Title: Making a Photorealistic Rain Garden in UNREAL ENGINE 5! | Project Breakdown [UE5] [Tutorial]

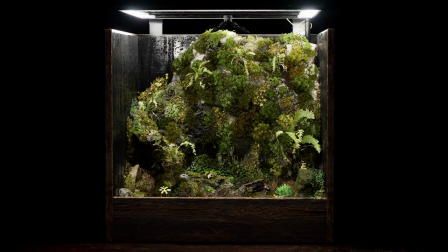0s
okay so this is going to be a breakdown analysis
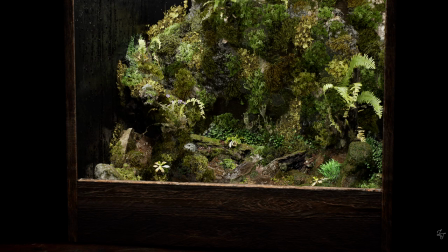4s
concept overview of these terrarium scenes that i've been making for the past few
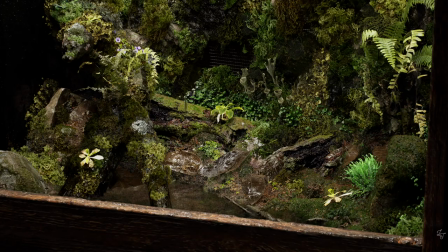10s
months i'm going to show you how they're set up how they're lit the detailing
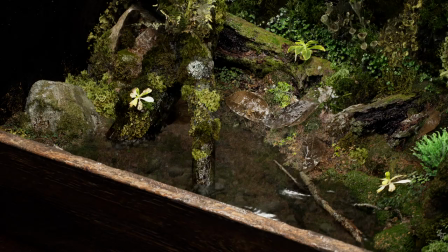15s
and the overall workflow for creating a scene like this as well as things like the
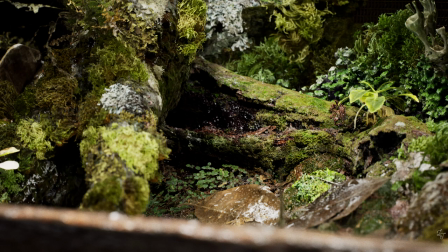20s
post process settings setting up sequencer and movie render queue and i'll also talk a little bit about virtual cinematography composition so you know taking you behind the scenes as it were just as a disclaimer this is not a step-by-step tutorial it's going to be more of a broad overview a big
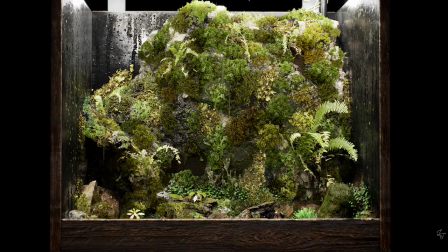38s
picture kind of thing that said i will link to some other fantastic tutorials and videos by other creators down
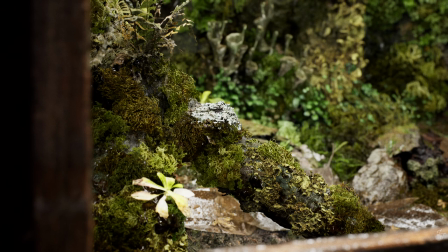45s
below these will dive into a lot more detail on some of the various topics that we'll be covering today. Links will be down in the description below. And as always if you find this video useful give us a like drop a comment or subscribe to see more of this channel.
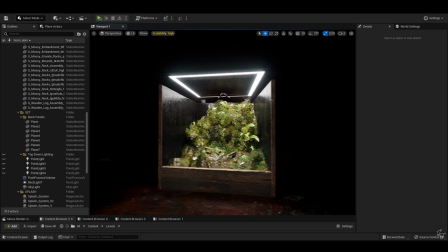61s
So to begin with setting up a scene in Unreal Engine 5 is a bit different to UE4 given that we want to be using Lumen for our dynamic global illumination. So our scene is going to be entirely dynamically lit.
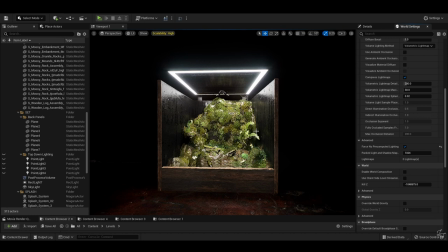74s
So do make sure that you go into your level settings here to this side and double-check that four snow pre-computed lighting is ticked. If you're not super familiar with how lighting in Unreal works, I will at this point direct you to William Fauché's excellent lighting basics video
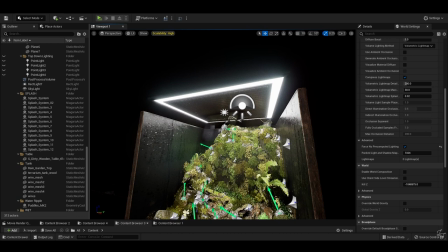91s
which goes into a lot more detail about all of the different types of lights,
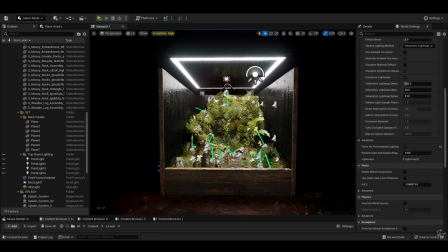96s
best practices, etc. It's well worth a look. But with these scenes in particular, the lighting setup is actually relatively simple.
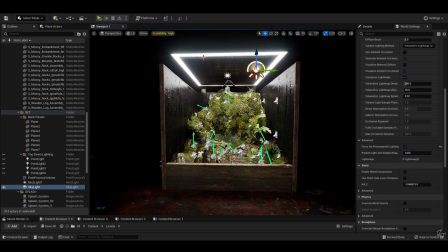105s
All it is is a single rect light, a skylight, and the emissive material built into the tank. That's it. The thing you have to consider with dynamic UE5 lighting is that it's remarkably
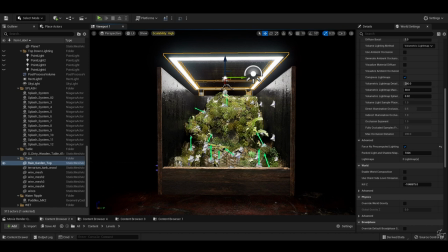116s
similar to how you'd go about lighting an offline path traced scene,
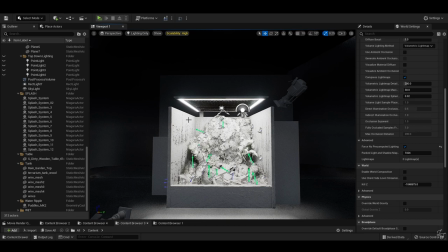121s
in that your environment is taken into account when casting light. So that means that a good place to start when constructing your set is, well, by constructing a set.
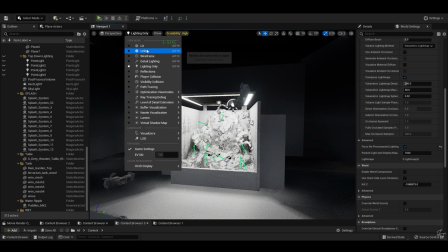130s
As you would if you were really filming an indoor terrarium in a studio with physical lights and props and cameras.
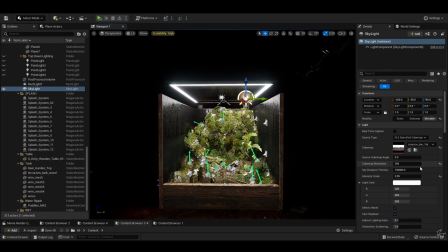138s
So in this case, I've set the skylight with a HDRI and turned down the intensity to about 0.05.
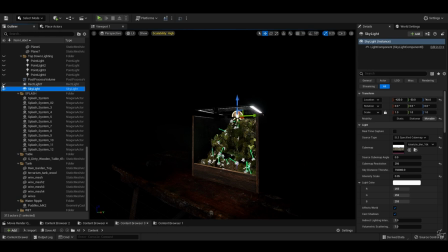146s
This is gonna provide ambient light, mimicking that very faint bounce light you would get outside of your set.
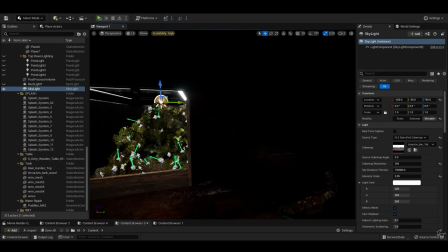153s
It's very subtle, but it just serves to highlight the edges of the tank, almost like a very faint rim light in order to separate it from the background.
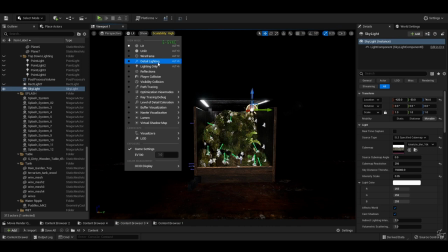163s
But we only want that light coming in from the front, not illuminating the back of the tank.
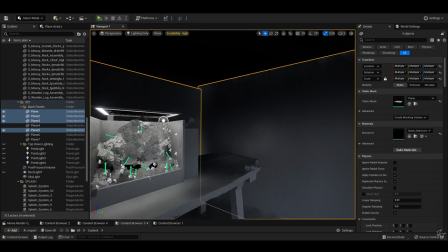168s
So how do we do this? Simple! The same way you do it if you were filming this in real life.
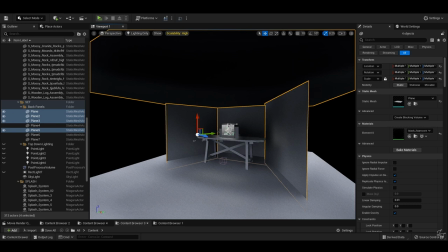173s
You'd get some black panels, foam core or cardboard or even like a black top and enclose your set to make a little cave of sorts.
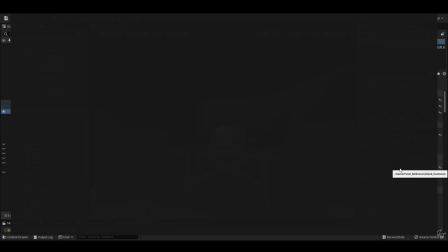182s
Here I've just got a basic plane loaded up with a black material.
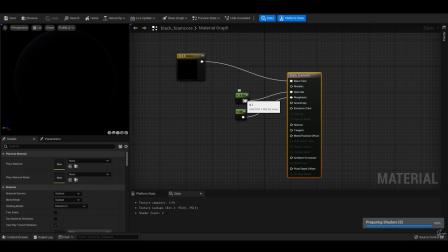186s
Note that the specular value is set to 0.1, we don't want this costing much, if any, bounce lighting at all.
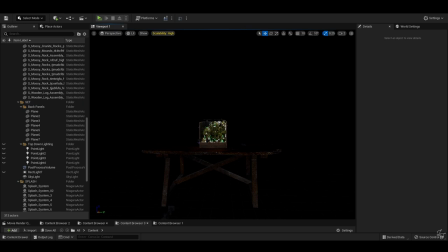194s
And there, you have a suitably dramatic backdrop. With regards to the actual scene construction, it's fairly straightforward.
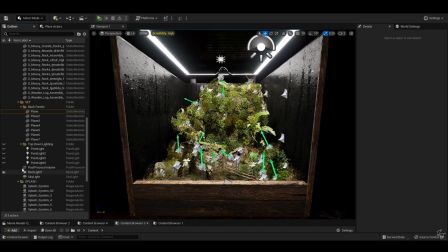203s
A combination of Megascans and custom modelled assets were used for the bulk of the tank internals.
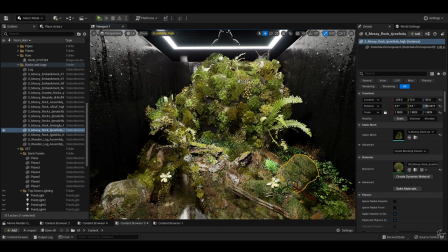209s
Nanite is good, use it for everything that it can be used for. Reference is essential for creating believable layout.
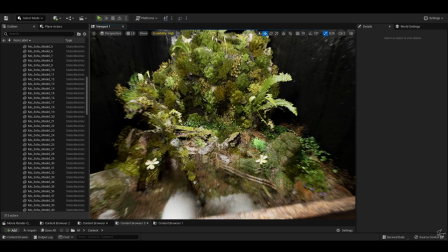217s
One of the tricky things with this set of scenes in particular is the scaling.
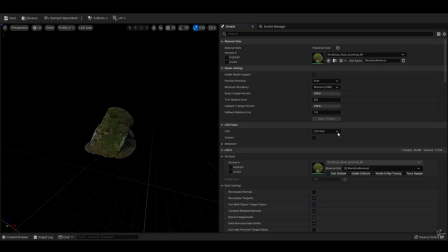223s
These are of course fully sized assets scaled down to fit a miniature scene so it's important
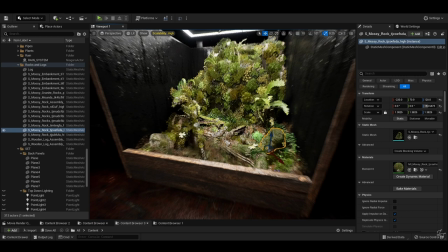228s
to maintain a sense of scale relative to the smaller size of the overall scene.